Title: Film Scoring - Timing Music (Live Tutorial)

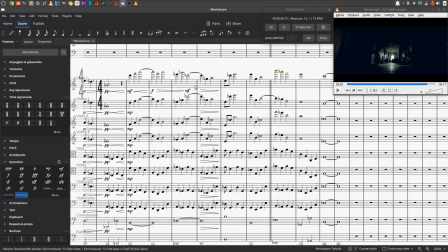And we're going to do a decrescendo. So we're coming down from mezzo piano for most of these instruments. And we'll select the first note. I'm going to bring this down to piano.
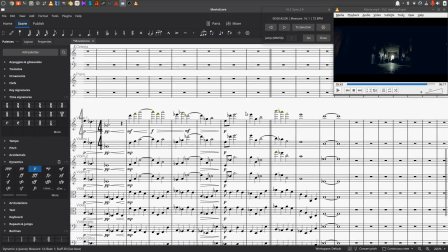Piano here. And we're going to drive this up to beat 2 up to forte.
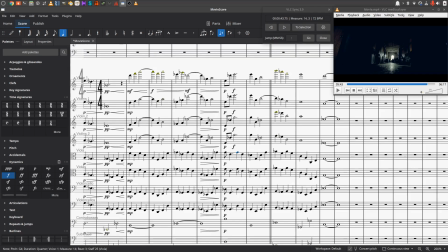And we'll put out here beat 3 forte.
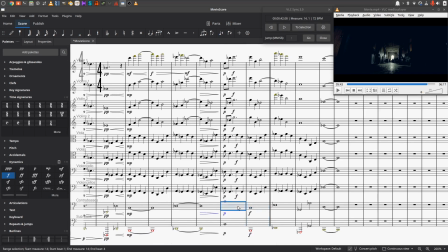Down here we'll put next measure forte. So everybody gets there eventually.
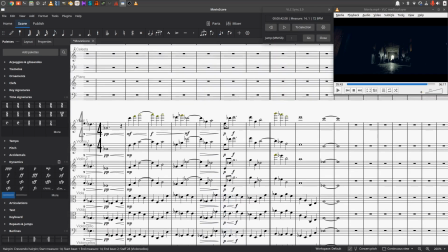Now, it's good. I think it's a good moment to talk about the unorthodox use of dynamics here.
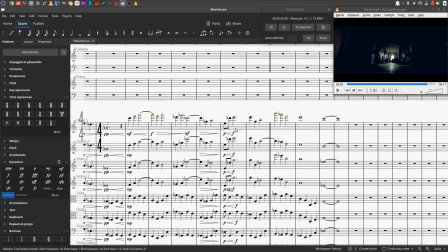We're creating a mock-up. This is not being created for people to read. You wouldn't have so many dynamics. You probably would just have expressive terms and then there'd be interpretation from a conductor, right? But here, in order to get the performance that we want, we really have to hypernotate everything.
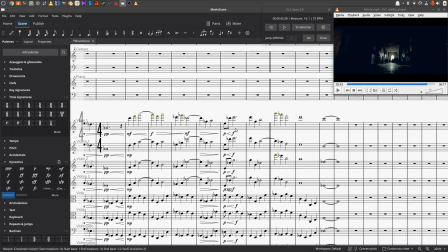If we want a swell to happen, we're going to have to put that into the notation.
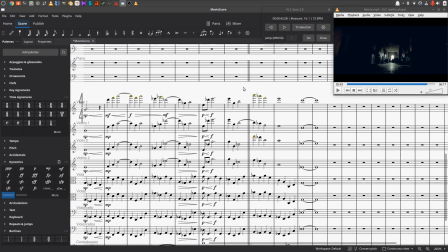So a lot of these dynamics are superfluous and wouldn't be there in a real
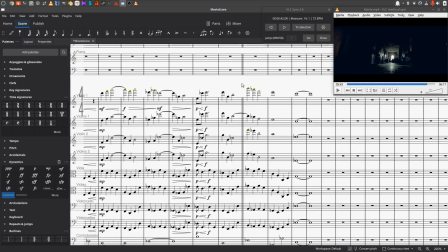notation given out to real players with a conductor. The conductor would be interpreting things, individual musicians would be interpreting things and applying the musicality to it.
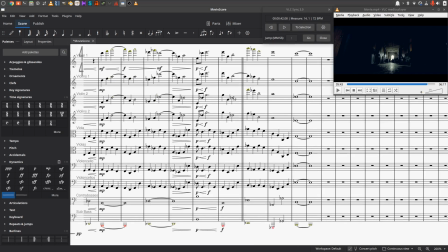But here we have to tell the program exactly what we want it to do and exactly when we want it to do it. Let's see what this sounds like here.
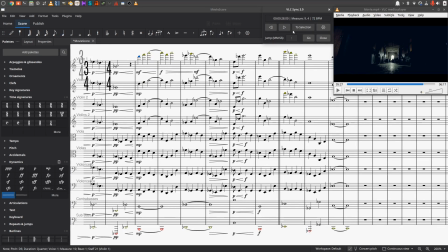We haven't had any articulation changes either.
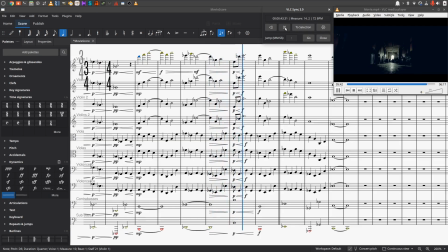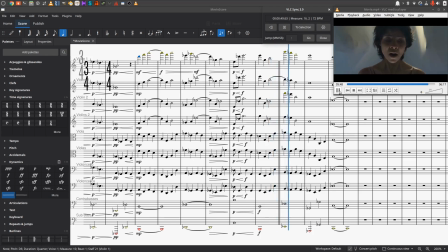That works out really well. I did notice another thing here in terms of timing.
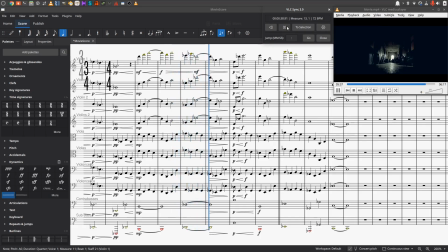Might be helpful to delay this change. If we take these notes at least and make them a half note,
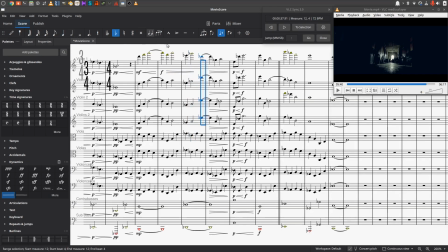we're going to have a tie on beat 4 for these notes. Now, we didn't mess with this one down here. We might need to. Let's see what this sounds like and how it goes with the picture.
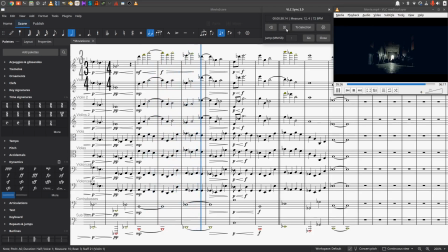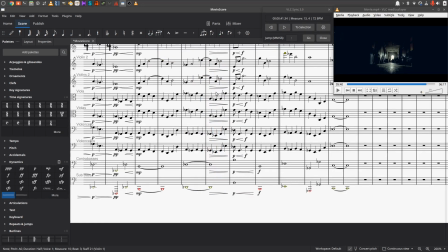It kind of works. It aligns better with the shot change. We don't have to hit every single one, but we do have an opportunity here to hit one.
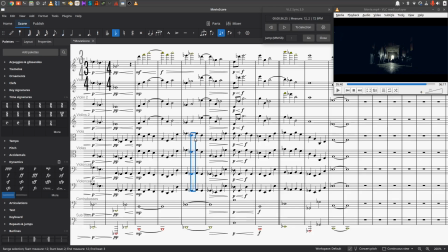In fact, it might be helpful because there's so much motion going on in these viola and cello parts all the way through. It's like constant chunking along. Let's just change this up here. We have same note, 2 beats later.
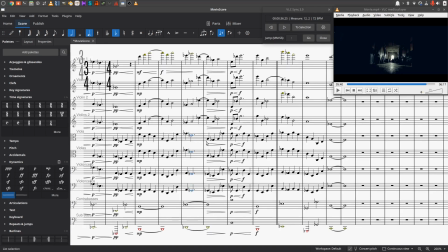Let's just turn these into dotted half notes, and we're going to rest kind of on this and let the upper voices move. Let's see how this sounds.